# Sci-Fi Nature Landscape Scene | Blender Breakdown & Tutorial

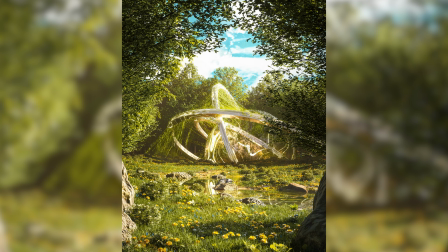(0:00)
Hey everybody, so today I'm going to be doing this scene breakdown on how I made one of my most recent renders. This is this really cool sci-fi nature scene that I made.
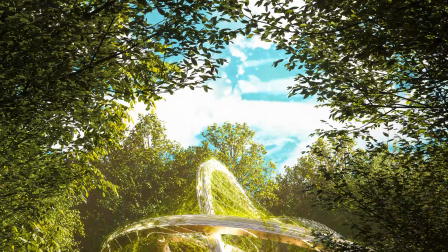(0:07)
This is going to go over all the steps on how I put it together, the lighting, the composition, assets, modeling, kind of just everything.
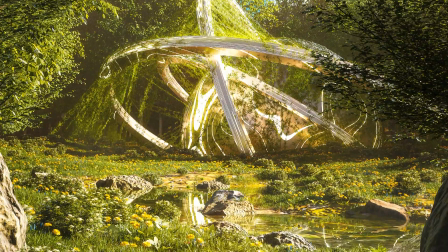(0:14)
Just going to be a breakdown on how I made this scene. So hopefully you learned something in this tutorial and you can apply it to your own creations.
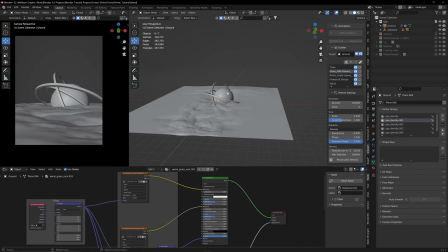(0:20)
So if we go ahead and open this up, I've gone ahead and I've hidden everything so far in this project just so we can kind of see what we started with. I'm going to go ahead and turn on this. So what I did initially was I started out with this orb in the center.
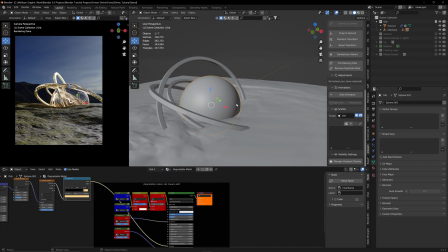(0:35)
I wanted to kind of combine some sci-fi and nature elements together. So I was trying to think of some sort of cool model kind of structure that I could put in to be the focal point, the subject of the scene. And so that started out just with this sphere. And then I made these rings.
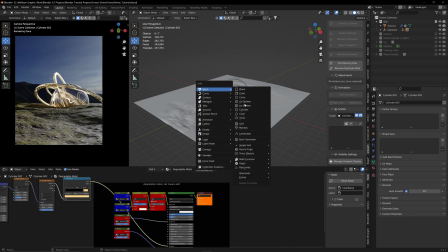(0:50)
A quick cool tip is if you have the loop tool add-ons installed, you can go ahead and you can add in the cylinders.
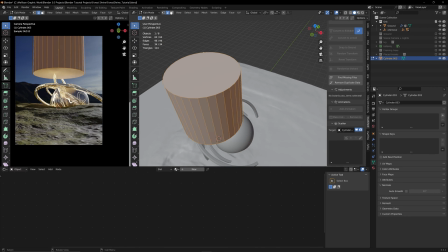(0:59)
And what you can do is if you go into edit mode and if you go to face select and you select the top and the bottom faces and then you hit I to inset,
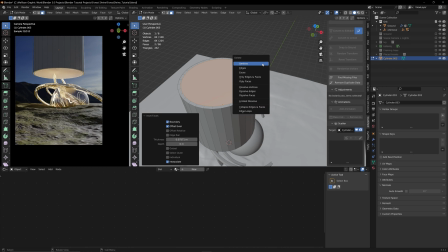(1:08)
you can go ahead and inset these faces, hit X, hit delete faces.
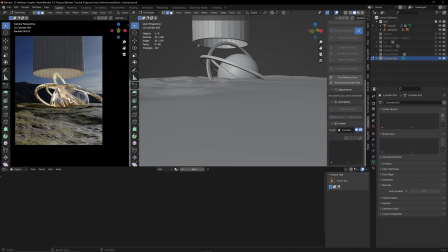(1:12)
And then if you go to edge select and you select both of these edges on the inside by holding down alt and shift.
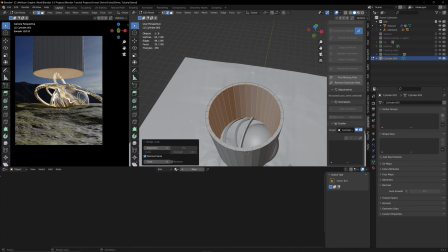(1:18)
And then if you right click and go loop tools and bridge, this will make a ring that you can then edit and you can scale down.
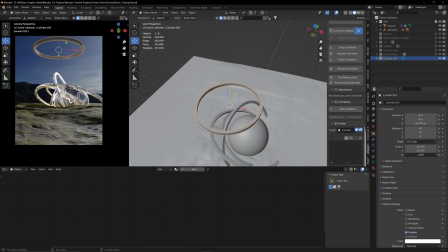(1:24)
So that's how I went and I made these rings for this structure. We're going to go ahead and delete that.
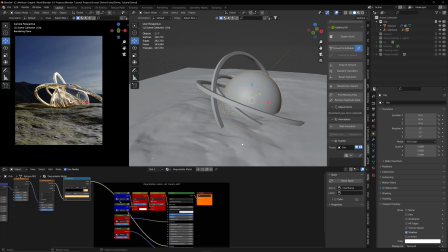(1:30)
So that's what I did initially with this modeling. And then for this texture, what I did is this is just a degraded metal texture. I can't remember exactly where I got this from. I think it was from like CC0 textures or Polyhaven.
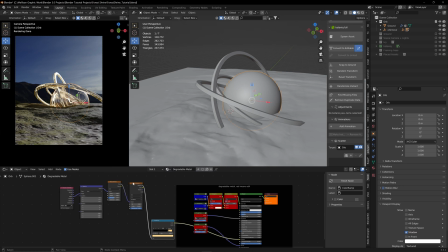(1:43)
I can't quite remember. But what I did was I put in into the emission, I put in this color ramp with this Voronoi texture and a noise texture.
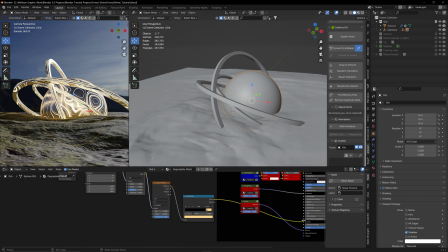(1:50)
And what this does is this adds this really cool emission that you could play with the scale or the color ramp to make it look a little bit more sci-fi. So once I had this all done and put together, I went ahead and started making the ground.
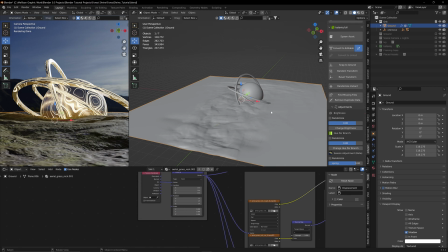(2:02)
And for the ground, what I did for this was I just took a plane and then scaled it up. And then I subdivided it a bunch of times. And then to give the displacement on it, what I did was I went into the sculpt mode and I just used this clay stripes tool.
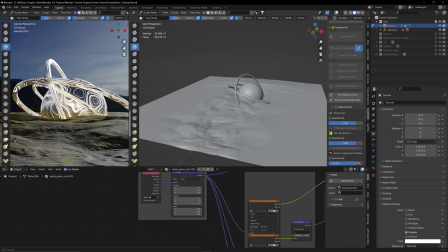(2:17)
And what this lets you do is this just lets you draw in kind of clay pieces all over it. And this is how I go about making most of the ground for my scenes, just to give it a little bit of displacement and some variation. And this also lets you have control over what it looks like as opposed to using a displacement modifier.
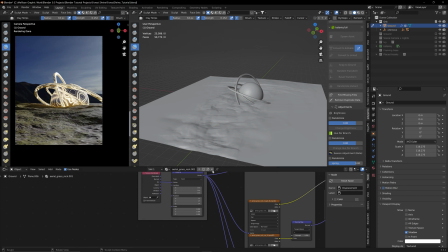(2:36)
So that's my recommendation for doing the ground. It lets you fine tune exactly how it's going to look. So that was the base ground and the orb.
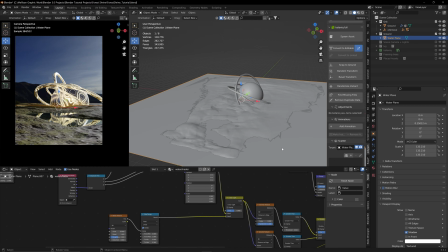(2:45)
And then the next thing that I did was I added in just another plane that I put this water shader on because I wanted some water to get some nice reflections off of this cool object. And so what I did with that was I just scaled it up to make it about as big as my ground plane.
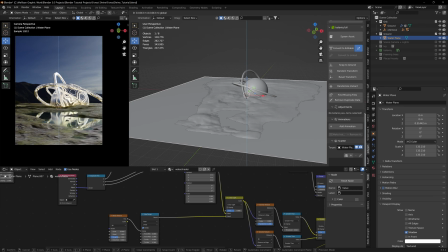(2:58)
And then if you just bring it down a little bit, what you can do is you can kind of make these ponds and wherever you want them to be.
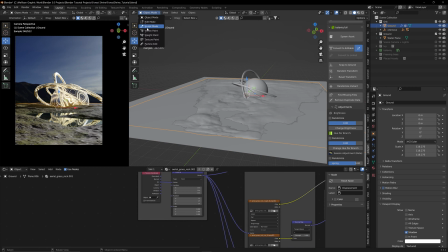(3:05)
And then if you go back to your ground and go back into sculpt mode, you can use this crease tool.
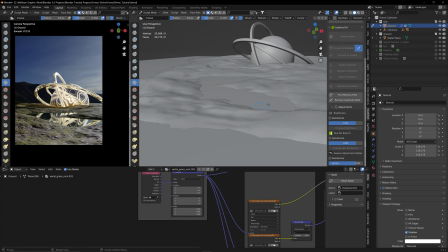(3:11)
And what this will let you do is this will let you cut out the ground in spots. You can kind of sculpt in wherever you would want the water to be. So once I had the water in the ground and the subject done,
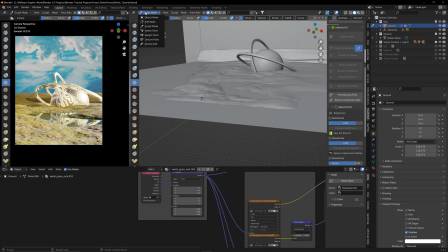(3:23)
the next thing that I usually do is I kind of set up my camera angle and how everything's going to look. So I went ahead and set up my camera and I put in this little guy.
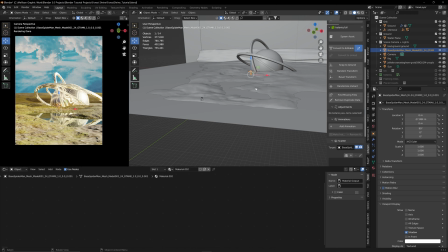(3:33)
I like to put in this model of a person in most of the scenes that I make just to help for scaling purposes, because then you can see how big this looks in relation to a human and kind of model everything off of one object so the scale is consistent across the scene.
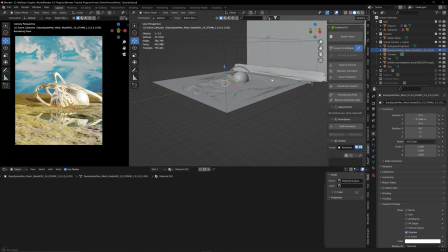(3:48)
And then what the other things that I did was I added in this really horrible looking
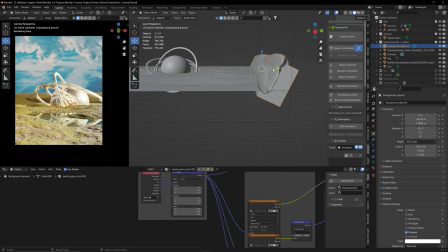(3:55)
background cube that I then just sculpted with the clay stripes again. The reason I did this was because I wanted the horizontal plane to be a little higher than just right below, because if we hide this, you can see how low this is.